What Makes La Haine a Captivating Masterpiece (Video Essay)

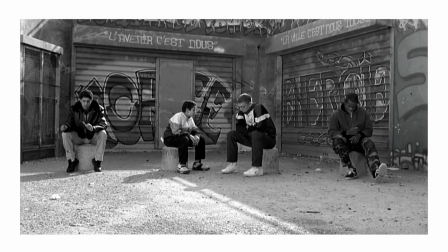[4:02]
Kasovitz also chose to film in black and white mainly due to the fact that it was cheaper to produce than Colors' film, but also because he could not control how poverty made an environment look ugly,
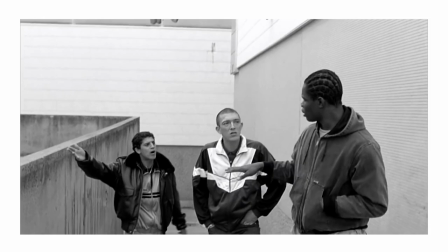[4:11]
which is very hard to do in Colors. This decision is not the only aspect that supports Lehen's aesthetic longevity.
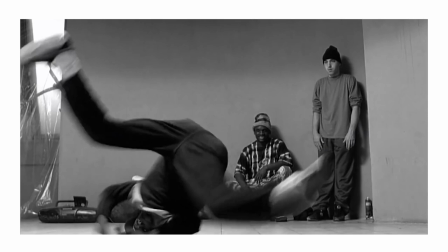[4:16]
The fashion does as well. The choice of 90s clothing holds up so well and the outfits the characters wear are awesome, inspiring collaborations with many famous brands such as Carhartt and Reebok.
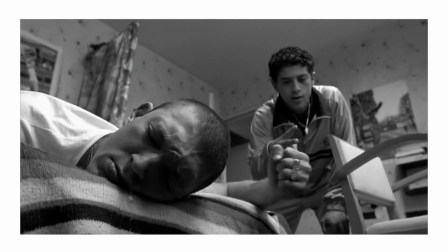[4:26]
Lehen's structure and plot is amazing and may be my favourite part about it. Usually a film will follow the traditional story path stated by Zvetan Todorov in his equilibrium theory.
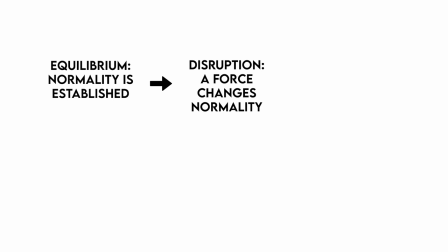[4:37]
The story starts off in equilibrium with peace and balance. Then there's a crisis that breaks this peace and balance which is called the disruption.
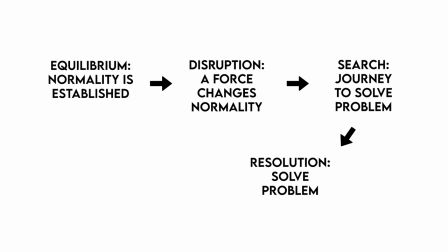[4:43]
The characters go on a journey which is a search which then leads them to the peace and the balance being restored at the end of the film or story which is the new equilibrium.
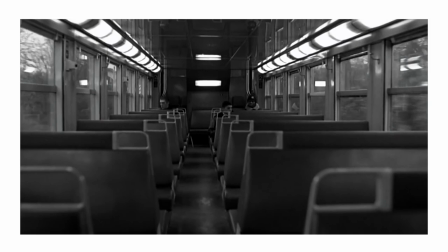[4:52]
Lahaine strays from this path. The film starts with a crisis then in the end we don't get peace and balance, instead we are left with it being shattered once again.
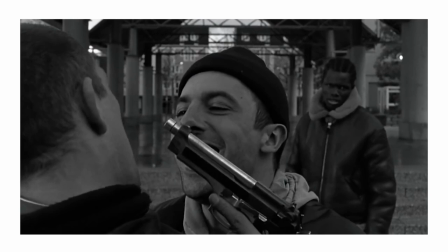[5:00]
We don't receive a resolution, instead we are handed another crisis that will determine what happens next,
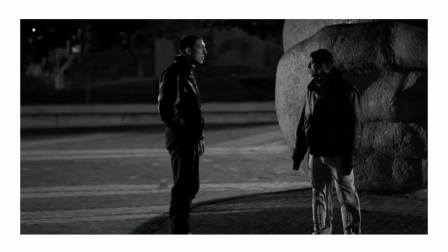[5:05]
mirroring the famous quote uttered in the film, how you fall doesn't matter, it's how you land.
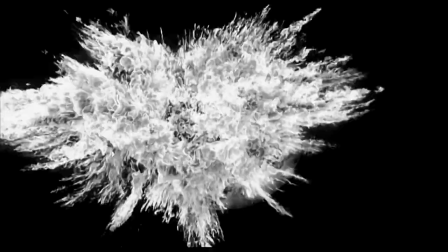[5:12] But the importance is not the fall, it's the fall.
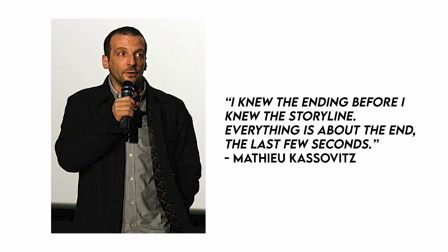[5:17]
Matthew Kasovitz once said in an interview that, I knew the ending before I knew the storyline. Everything is about the end, the last few seconds.
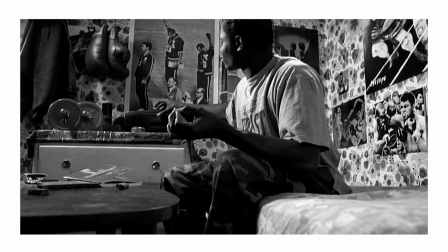[5:25]
I find Lehane's succinct structure very interesting because it manages to captivate the audience so well, but when you actually analyse the plot,
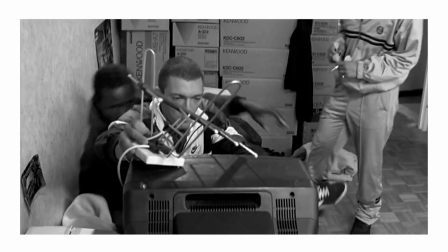[5:33]
nothing in the 90 minute runtime, apart from the crucial last few minutes,
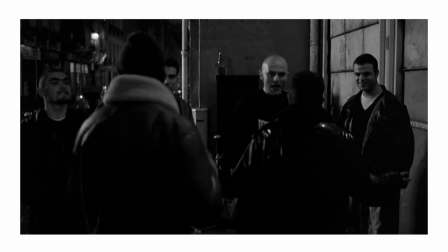[5:38]
actually matters. The tension in Lehane is unmatched, watching the film you have a terrible feeling looming over you that something uncontrollable is imminent.
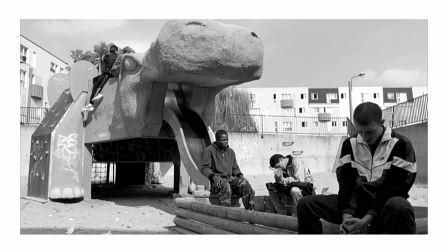[5:46]
The film takes place over a day, and every so often time markers will pop up on the screen accompanied by a ticking clock sound.
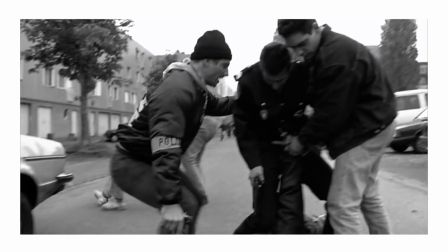[5:54]
The constant ticking of a clock, much like a bomb, and the time markers radically being flashed upon the screen really enforce the idea that timing's running out within the audience and the uncontrollable event is coming.
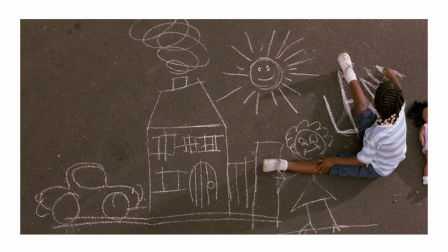[6:09]
Le Henn clearly takes inspiration from Spike Lee's 1989 film Do The Right Thing.
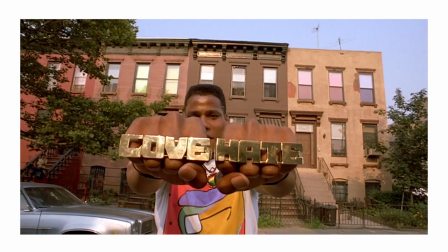[6:14]
Both of these films are masterpieces and if you were to ask me which is better, my answer would be different depending on how I feel on a certain day.
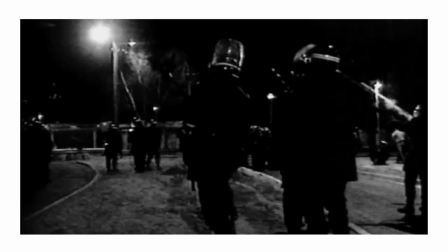[6:21]
Both films tackle terrible problems that are still relevant in society today, such as police brutality, racism, poverty and violence.
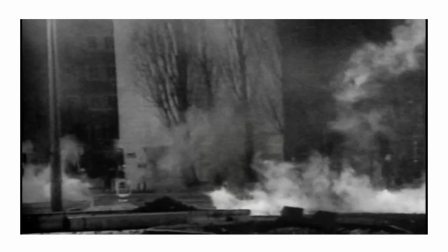[6:29]
Much like Do the Right Thing, the idea of Le Henn was born from real-life injustices and the deaths of many young ethnic minority men due to these issues.
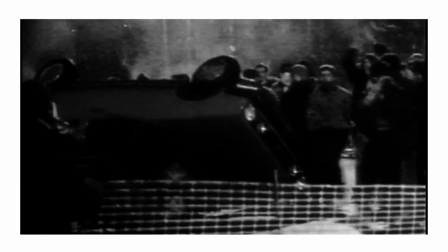[6:38]
Makome Mabao was a 17-year-old boy who Kasovitz heard when listening to the radio was shot by a cop while in police custody after a riot.
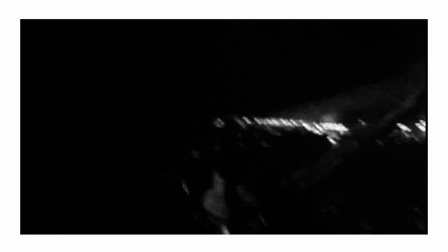[6:47]
Kasovitz started to question why this had happened. Why did the cop get so mad to the point where he was pointing a gun at the boy's head to scare him? Did the boy know, getting up that morning, that it would be his last day on earth?
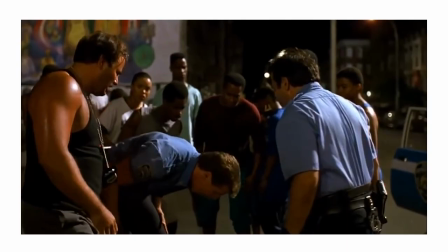[6:58]
So after questioning these things, Kasovitz decided to write the story of Lehen from the kids that were suffering these problems point of view.
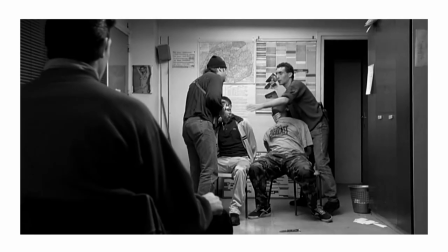[7:06]
As depressing as it is, by dealing with these issues, it makes these films truly timeless. Some problems in society never change, even when they must.
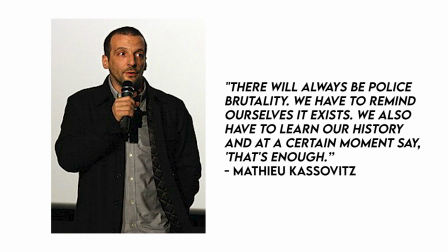[7:14]
Kasovitz himself has stated there will always be police brutality we have to remind ourselves it exists we also have to learn our history and at a certain moment say that's enough i hope you enjoyed this video hope you enjoy watching it i heavily recommend leheng to anyone who wants to get into cinema into french cinema it's just an amazing film it got me into a lot more films it's incredibly stylish and it's incredibly cool it's timeless and yeah i just i can't recommend it enough just definitely definitely give it a watch if you want to and yeah i'll see you in the next film analysis i do